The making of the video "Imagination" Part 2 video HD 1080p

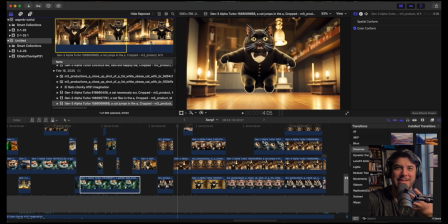But that's kind of like, I guess, because it just has a punchable face. And now I'm doing that same face. So don't punch your computers. All right. Well, whatever.
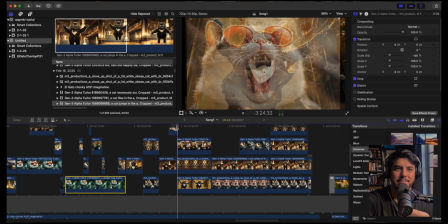So I was like, okay, how can I look like Chunky's trying to find him? Like, okay. That's supposed to be that cat flying.
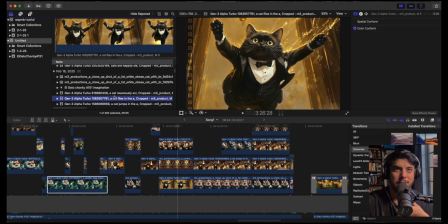And that weird shot, I put flying cat or cat flying towards the camera. So, I was like, okay, if I do this too much, it just looks weird if I kept it by itself.
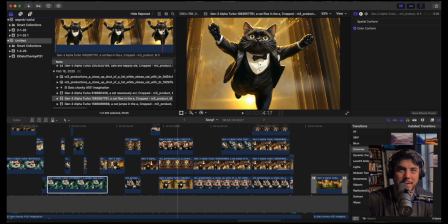So I had to crop it, keep certain angles again. And it works for this type of video just because it's like comedic and it's kids. And I guess nobody really expects high detail perfection. So, I guess that's why I was able to use it here and play around with AI in this way,
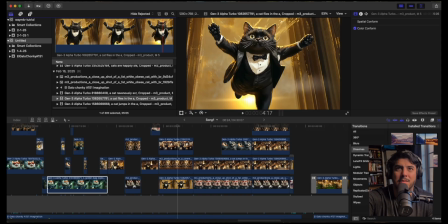which is kind of like part of the how Chunky started, the whole Chunky thing that I'm doing now. So there's that. Oh, right. Back to this.
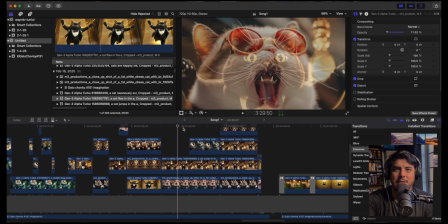And if you see if you hear it here, wow.
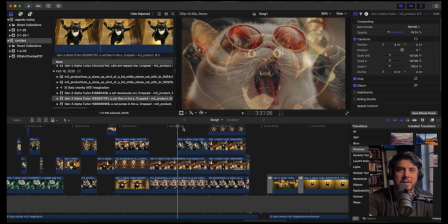If you hear it, which I don't think the video's recording it, but he's like, I try to put a bunch of different voices, and I'll show you the bottom, like how many.
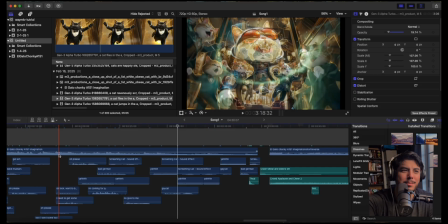I put bad German. He's like, yeah. But with a weird, and Germans normally have like a strong voice, but I just wanted to give him a weird voice.
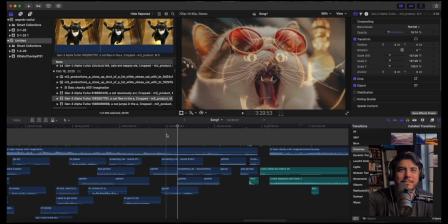Yeah. Whatever. Look at, he has a hateable face.
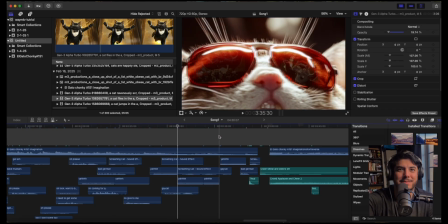Look at him. Just look at him. Yeah. Okay.
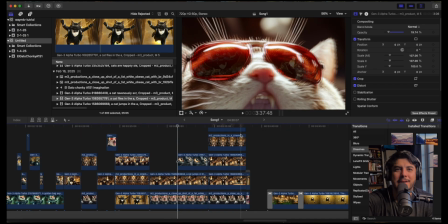And here I had the challenge of like, okay, how can I have
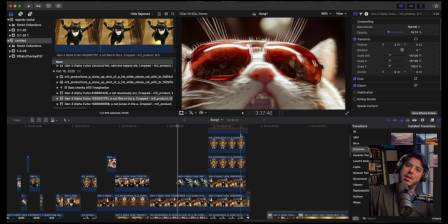this big cat jumping on top of Chunky and trying to make it look, and I couldn't do it.
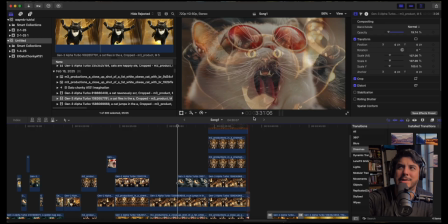I couldn't find it. I don't know if I did the generation, but I just had to close it. So I was like, okay.
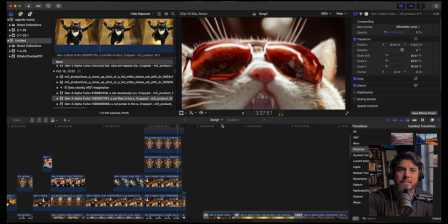And just
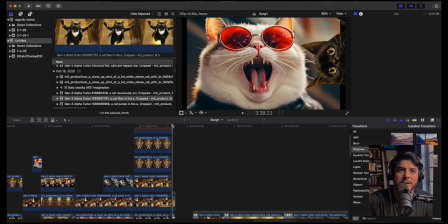okay, so here, this is where I learned, I guess, a new skill for me, because I hadn't really done.
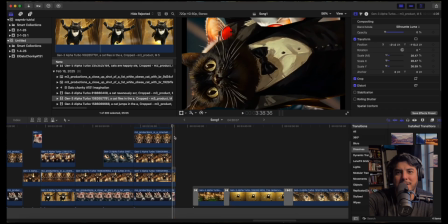It looks weird when you slow it down. You're like, oh, okay, that's what happened. That's what you did.
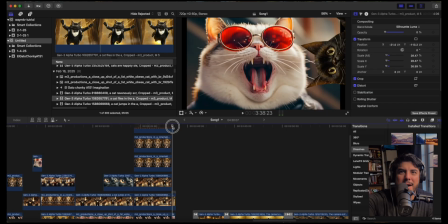But, so I had to learn how to make. I added the effect to like transition.
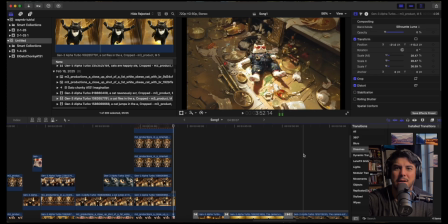Let me see. It was like one of these transitions.
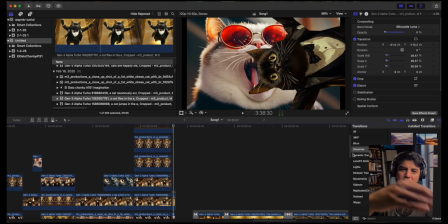I don't remember which one it was. It was the one that crosses over. Maybe it was a crossover. I don't know. So I was like, okay. And then what I did here is what's it called, bro? Why can't I think? Oh, I had to mask it. There you go. I had to draw a mask on it.
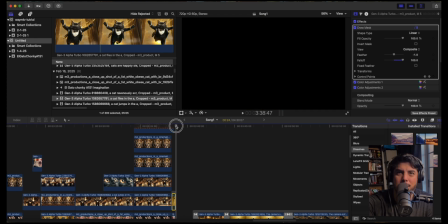And Wow. Okay. And so what makes all the difference in a situation like this?
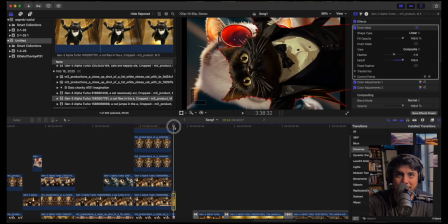I did it like that, and then I try to zoom in on him to make it bigger,
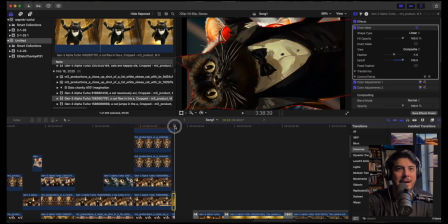and then added these sound effects, which makes all the difference, right?
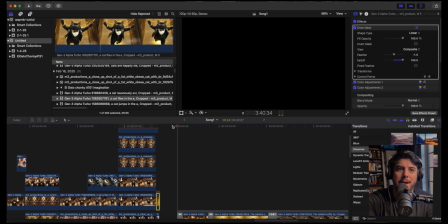So, boom. And then I was like, okay, well, the song kind of ended now. What do I do? And I was thinking about some of my favorite music videos, and they have a weird semi story to it that doesn't, but you know.
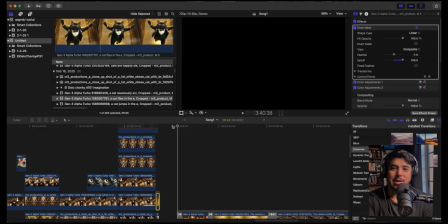So I was like, okay. So instead of putting the song in, because I was already tired of hearing it, I put the song in reverse. So in case those that do not know, so I put part of the song in reverse,
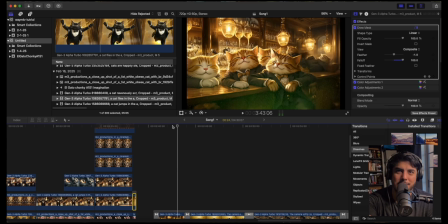and now the catnip's everywhere. The song is in reverse, and it kind of shows like the post disaster what happened, and everybody now has a little bit of catnip, and everybody's chilling, relaxed, like these cats and meow.
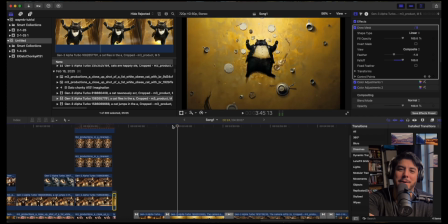And this one cat that I hate, he's just like, oh, passed out. He's like, oh, I got some of that. Yeah, so good. Camera zooms in.
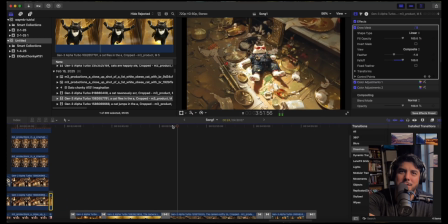Chunky.
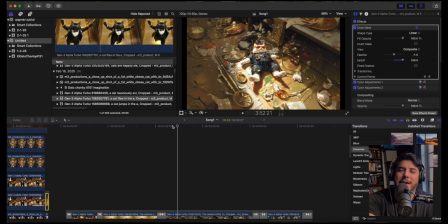I think I put
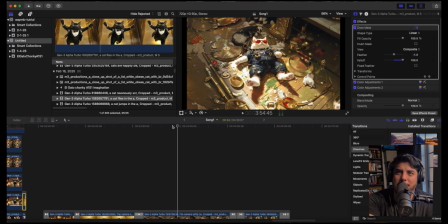fat cat with brown spots and white cat with brown spots and blue spacesuit or something like that with green powder around him, laying down on a golden restaurant or golden bar with plates and dishes and stuff around him.
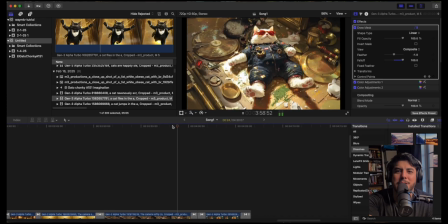So there's a lot of weird stuff going on around.
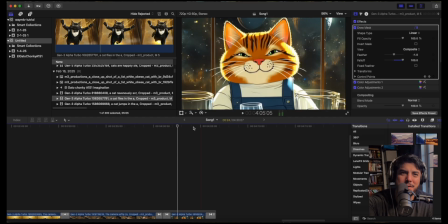And I was like, okay, well, I was going to end here originally. And then I was like, okay, let me add this random thing.
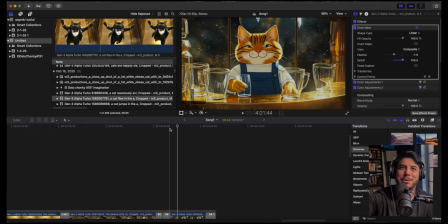So I added, I was like, oh, I made use of that weird cute cat that I guess was kind of cute.
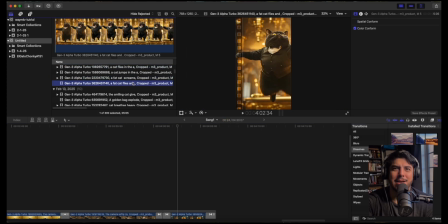Like, like, it's like, yeah, I'm happy. Where is he?
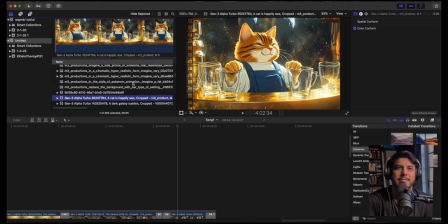Oh, well, yeah. Wasn't that one? I mean, it was the same cat, but, I
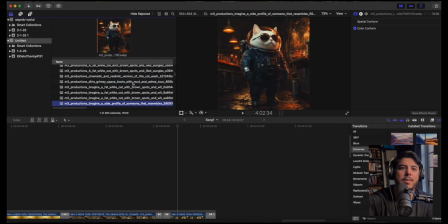don't know if you can hear my neighbors. They talk too loud. Whatever. Back to this. Well, and I was like, okay, what do I do with
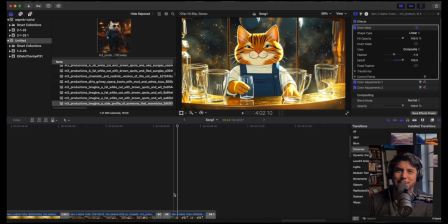this? Because he's just like, and I'm like, it's totally useless. But then I was like, I could make it weird. You had a weird, funny ending, and with him just looking at the camera, and I'm like, okay, clearly it's not a serious video, especially from the beginning. It's a cat video in space, and
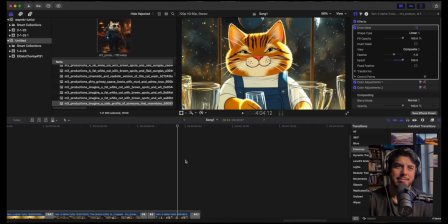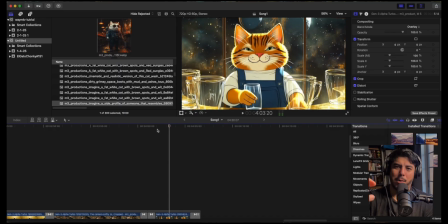he's moving the cup around, smiling, and I was like, okay, let me zoom into his face as he does that, so it's not so weird.
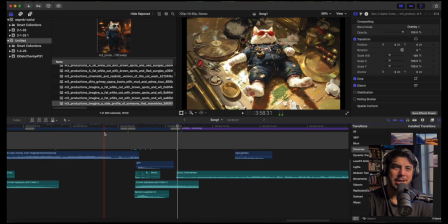And oh yeah, and if you guys hear it, there's like a purr, and there's an audience applause.
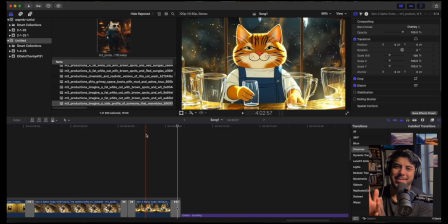And it's the only. I was like, okay, I guess make it funny, weird, and maybe it goes with it, which kind of did. It's random, but it's cool. I think it's cool. Whatever. I like it.
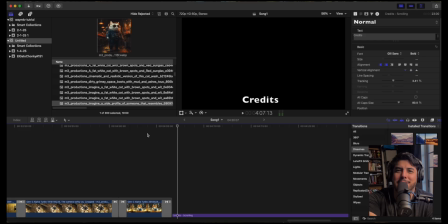I was like, okay, how do I end this random thing? And I'm like, okay, just give it stupid credits and yeah. And if you hear it. And if you hear the
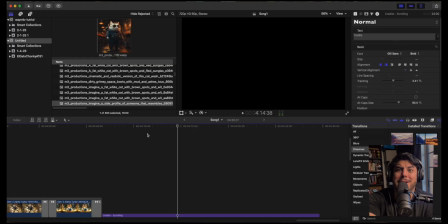music there, and then I want that so bad right now, I'm like, I had to put that guy's voice in this because it was funny, and especially that black void and just that void.
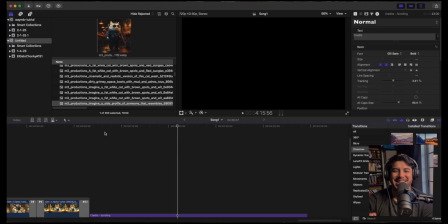Oh. There was a section where he goes, oh, and I'm like, I had to add that there.
Okay, bye, I guess. Fiend.
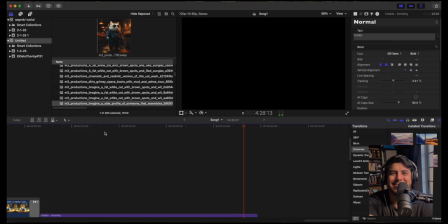I just had to add his voice again. All right. So that should be the ending of the El Chonky video making of. So hope you guys enjoyed it. Like and subscribe.
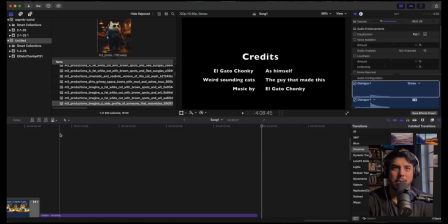And maybe I'll do the audio one soon. All right. Ciao.